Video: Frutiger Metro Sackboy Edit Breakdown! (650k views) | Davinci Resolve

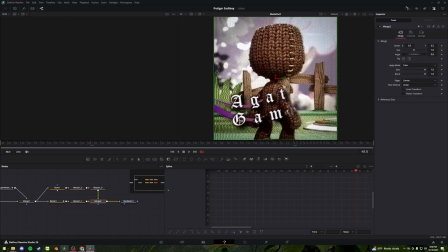The filter that I used over top most of this edit consists of a
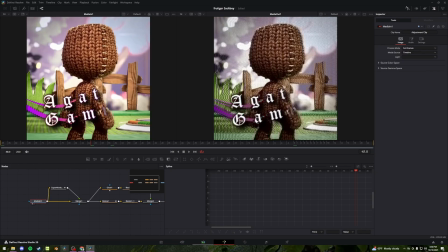adjustment clip that grabs like whatever clip is underneath it in your timeline.
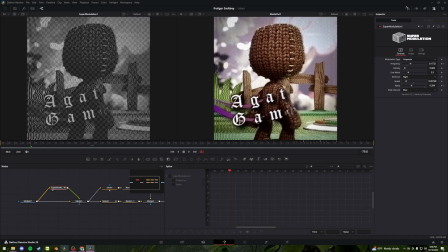We have this split up going into a super modulation node, which I also got online.
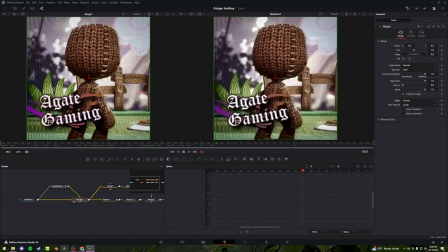I can leave that in the description below, which gives it that cool wavy look. That into the same kind of thing that we used earlier with the resize nodes, and the glow over top of each other gives us that final VHS sort of look.
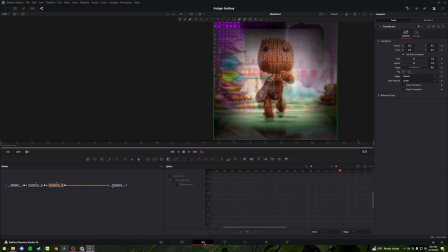Moving into this transition, I have to remember how I did this. Starting from the bottom up, this is our first big fusion composition,
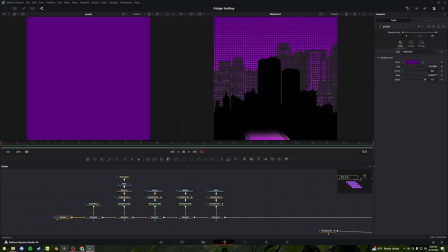which is composed starting off with a regular purple background, another black background layered on top to make our floor.
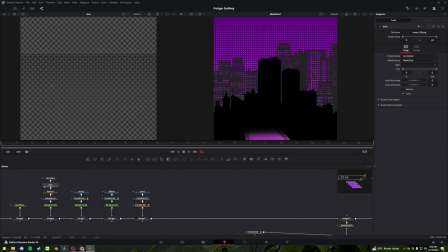These dots are another image I just found online. It's a simple like fade kind of thing. I don't know why there's a resize node here, honestly. You don't need that.
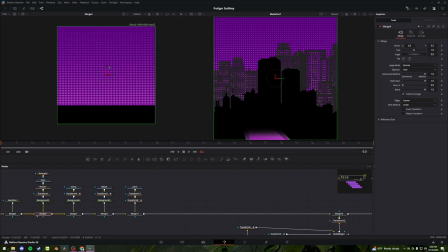This is just moved over top of everything else we have, flipped around to have our polka dots in the background. These are 2 more images I just found online of different skylines. These are all adjusted and layered over backgrounds to give us our skyline.
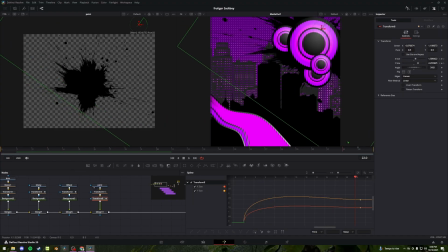Next, we have this paint splatter that I animated to kind of pop in. Moving on to our speakers.
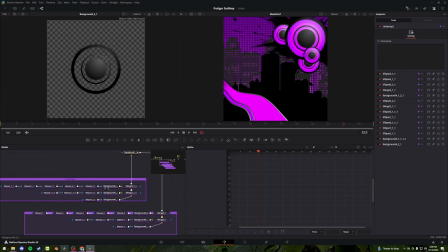Similar to our click animation,
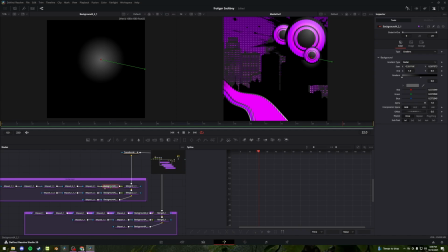these are just radial gradient backgrounds with a bunch of circle masks over top to kind of make it look like a sphere.
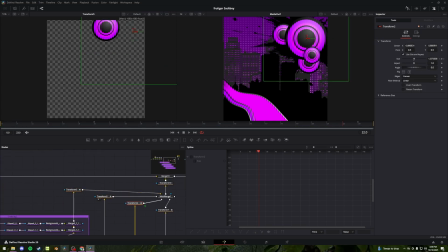The same thing copied a few times and put into different places, as well as animated to pop up. And lastly, for this wave, consists of another 2 backgrounds with a couple polygon masks to make the shape,
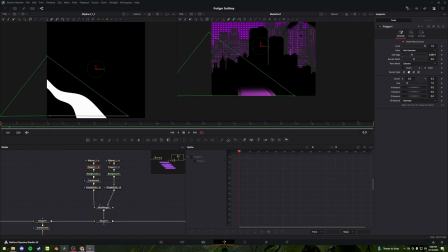as well as a couple masks that move over time to make it fade in a couple simple outlines,
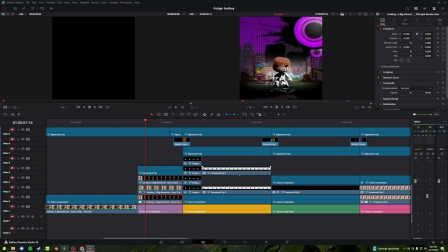and that's how you get your freaking wave. Throughout the making of this edit, Fusion kind of like clicked for me in a sense. So a lot of this is still unoptimized, but you'll see later on that it gets better. Next up, consisting of our Sackboy layers for this section of the transition, we have our grayscale Sackboy,
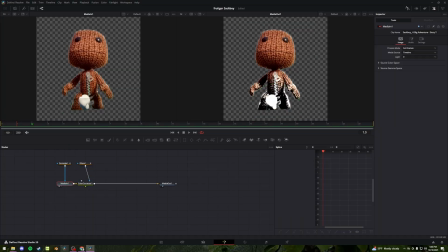which just consists of rotoscoped original footage, as well as a color corrector attached to an Eclipse node to make the change of color to black and white.
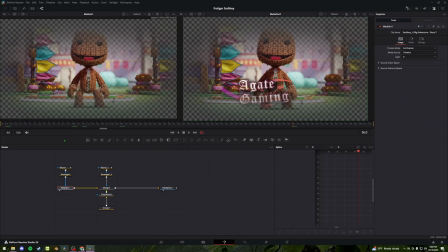Behind that, we have our source footage again, with a couple masks to make it fade on the edges to blend in with the background, as well as this same no tree here to make our text, overlaid on top with the same masks to make it blend with the background the same amount.
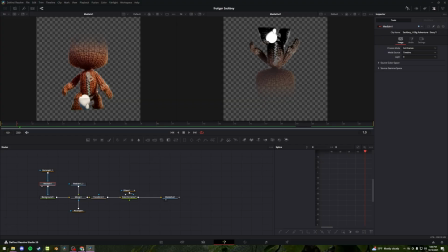And underneath that, we have a reflection on the floor, which consists of our rotoscoped original footage, a faded rectangle mask to cut his head off, which is overlaid or masked on top of a gray background node to give our outline of Sackboy, just so as it fades, it doesn't fade to black, but to gray.
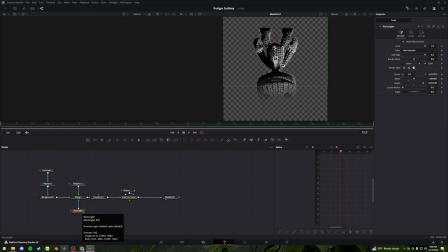Over top that, we have our same rotoscoped footage and same faded rectangle flipped upside down
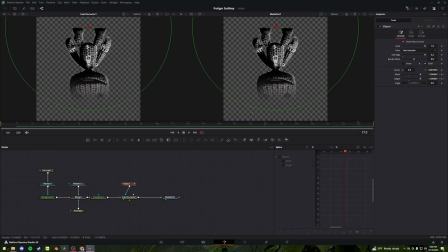and with the same ellipse color fade thing that we had before, which again, a lot of this is unnecessary.
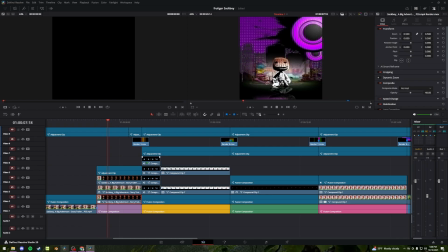And you can't even see the top of his head anyway in the reflection, but the line does not concern myself with that.
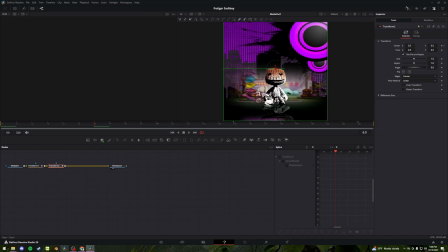Over top these four, we have an adjustment clip with a couple transform nodes as our final camera, which includes the zoom out and swipe to the left to make that transition to our next clip.
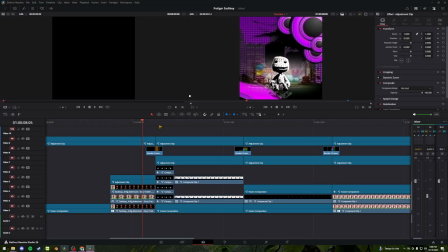Over top all that, I have that same filter that's just adjusted to the scene just by eye to make it look better, in my opinion.
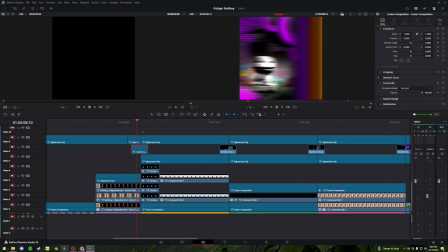This consists of the transition I used in between the different color scenes.
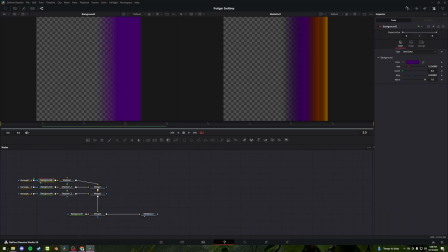This is just a lot more colored background nodes with rectangle masks moving left to right with motion blur,
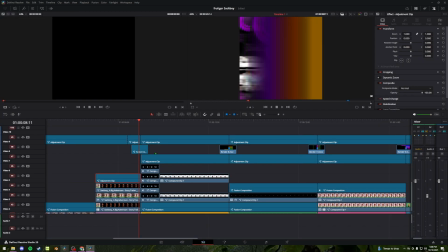just to make that swipe of the camera in our adjustment layers a lot more smooth to look at,
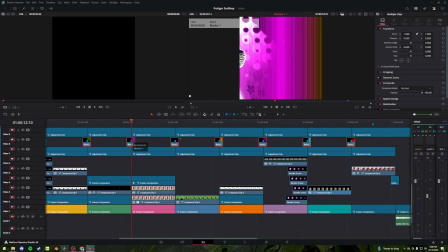which is the same for all these other transitions I have, just in different orientations to match the camera movement.
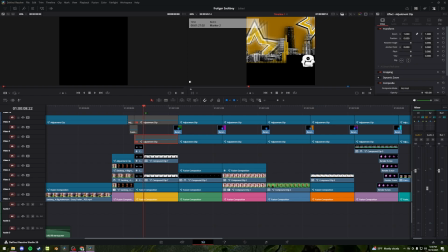The rest of these scenes kind of have the same formula where I make the background, I make our rotoscoped Sackboy footage, and just a couple overlays. This yellow scene is still pretty simple so far. It gets so much worse.
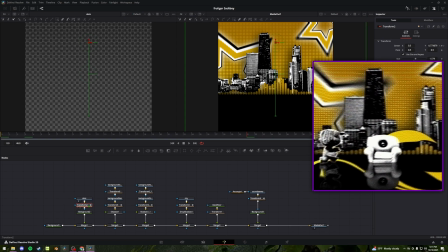Starting off with a yellow background, we have dots again, moved and changed color.
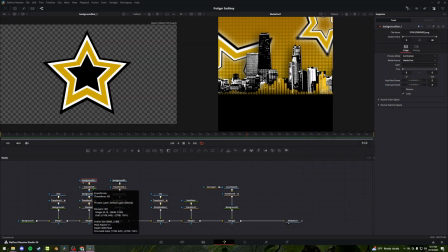This star I got from that same Frutiger Metro asset pack. I used this star, moved it over a copy of itself to make the inside of it transparent. Same with this second star that's in the background with white shadows underneath.
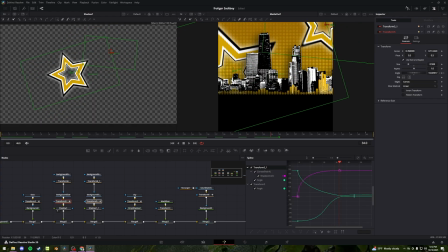These are both animated to spin over the length of the clip. Over top that, we have a black and white image of a city that I got from the asset pack, moved over top, and is animated from right to left to match the camera movement,
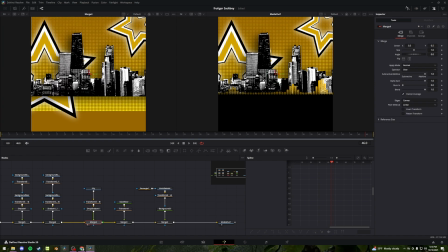make it a bit more smooth. Give it a shout out for some depth. On top of that, we have our black floor.
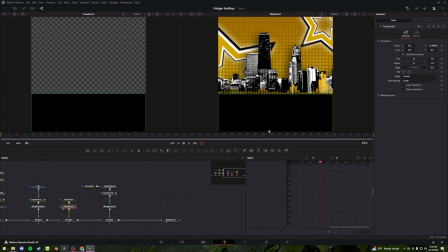There's just another background moved down.
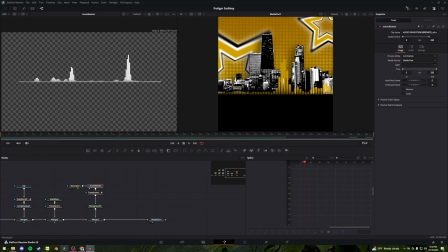And lastly, we have this sound wave video that's animated from right to left as well, with a bit of a fade at the bottom, just on top of a colored background.
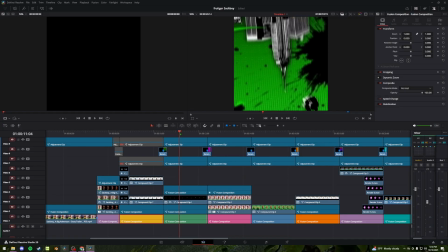And that's the end of that one, really. With the same kind of transition we saw earlier, that brings us to the green section, which is honestly my favorite. I just love the way the gears look in this one. It's so green. Again, we have our filter that goes over top everything.
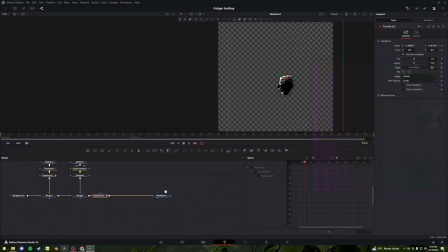We have our camera movement adjustment clip in here with our rotoscoped Sackboy footage.
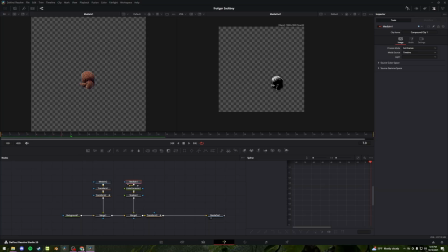Originally he doesn't move, but I gave him a bit of a movement path to make it look like he came up from below.
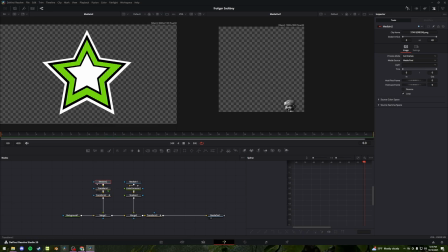And attached to that, I have another star PNG behind him, just to really give him that spotlight of the scene.
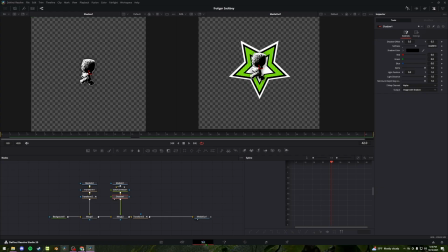That and a nice shadow consists of our Sackboy footage.
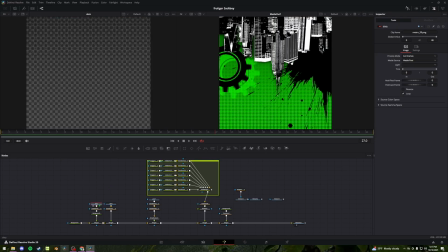And then starting with our green background, of course, we have our gradient green with some dots over top, another splat image keyframe to pop out like that.
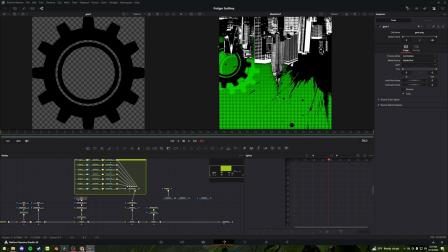In this Fusion comp, we have one gear going behind our buildings in the back,
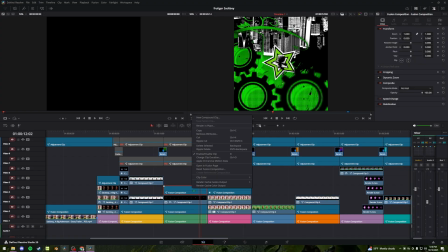which is just keyframe to rotate in sync with the other two that we have in front of everything.
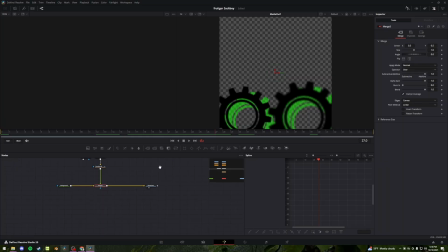So it looks like they're actually spinning each other, when in reality, they're not real and just images. These are both blurred a bit just to give it a bit of like foreground kind of depth.
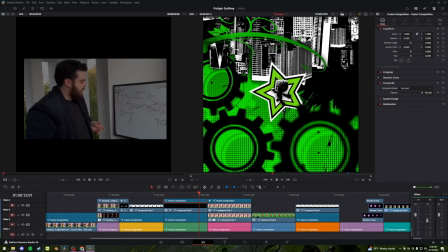This closest gear is like over top our Sackboy footage, connecting to the gear which is behind the buildings, which I think is really cool.
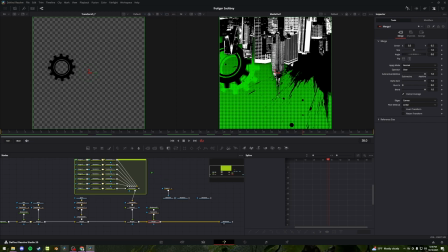Anyway, a couple green drop shadows, and that's how those gears work.
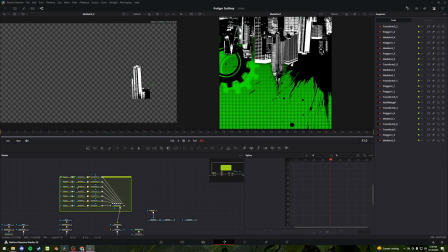Next up is our buildings, which consists of a couple images of our black and white buildings that I just cut out singular pieces of,
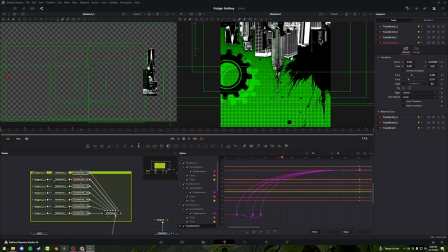and I moved them all in sync with a little bit of offset so the buildings kind of fan out in the way that they do. Also moving downward to match the camera movement.
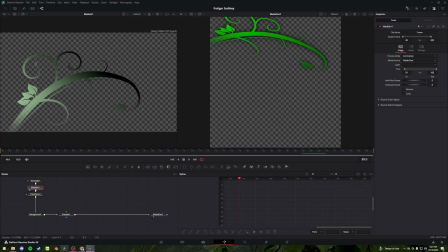Lastly, for the green zone, we have another video that came from that asset pack with a little bit of a fade on the sides, just because I felt like it, and adjusted into that corner. Pretty simple. but there's that.
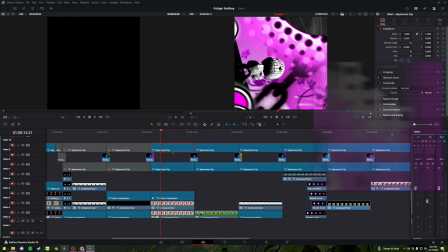We have another transition into our pink area, which also consists of our filter and some fancy camera movement.
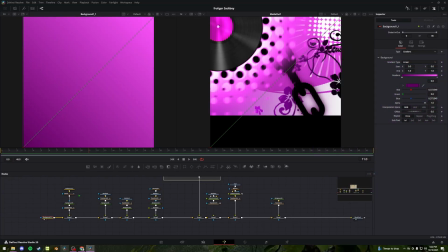Taking a look into our background, we start off again with another gradient. And for the life of me, throughout trying to make this,
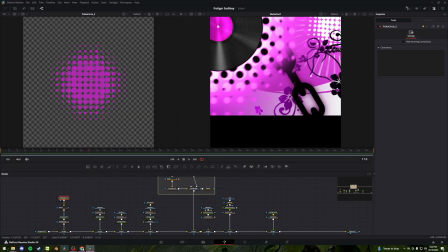I could not find online just a PNG of this like faded circle kind of polka dot pattern.
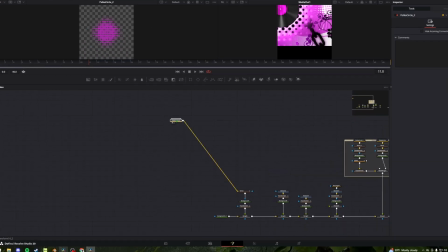I ended up just figuring out how to make this polka dot pattern myself. Damn!
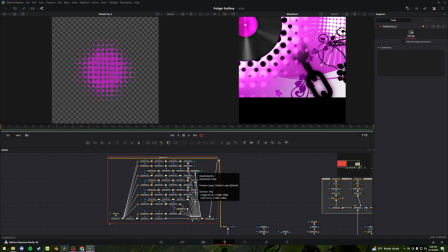Now, I know I know this is extremely messy.
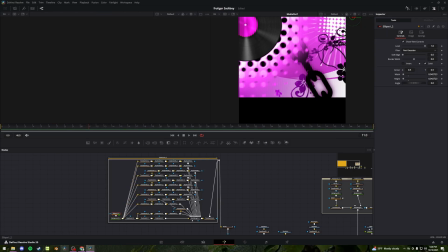This, again, is just another background node with a little circle mask on top of it, but with one background node,
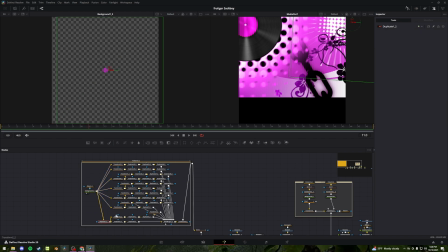about 1,000 duplicate nodes, and a few transforms. It looks complicated, but it's just a bunch of circles placed in the polka dot pattern.
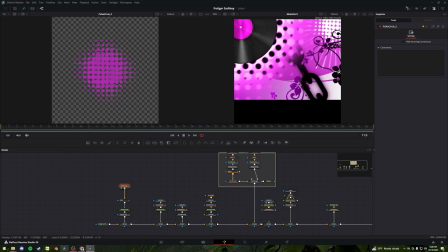For our white polka dots in the top right over here, I have that pattern I made going into a dent node,
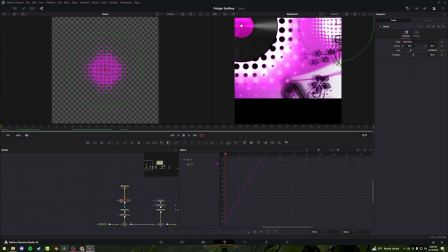and this is just keyframed to move, or this is just keyframed to get bigger over time,
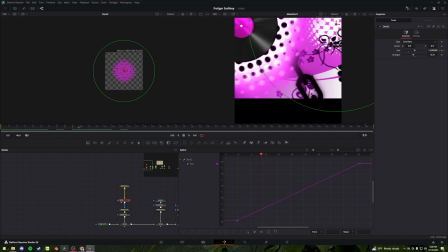to have that like wave look that it has.
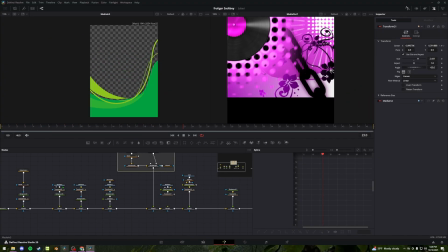Next thing in our background is this wave image I found overlaid onto another gradient background positioned in the back there.
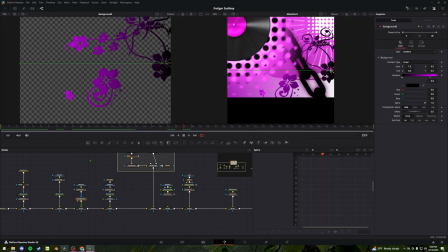We have this flower PNG that I found onto another gradient background, moved onto our background.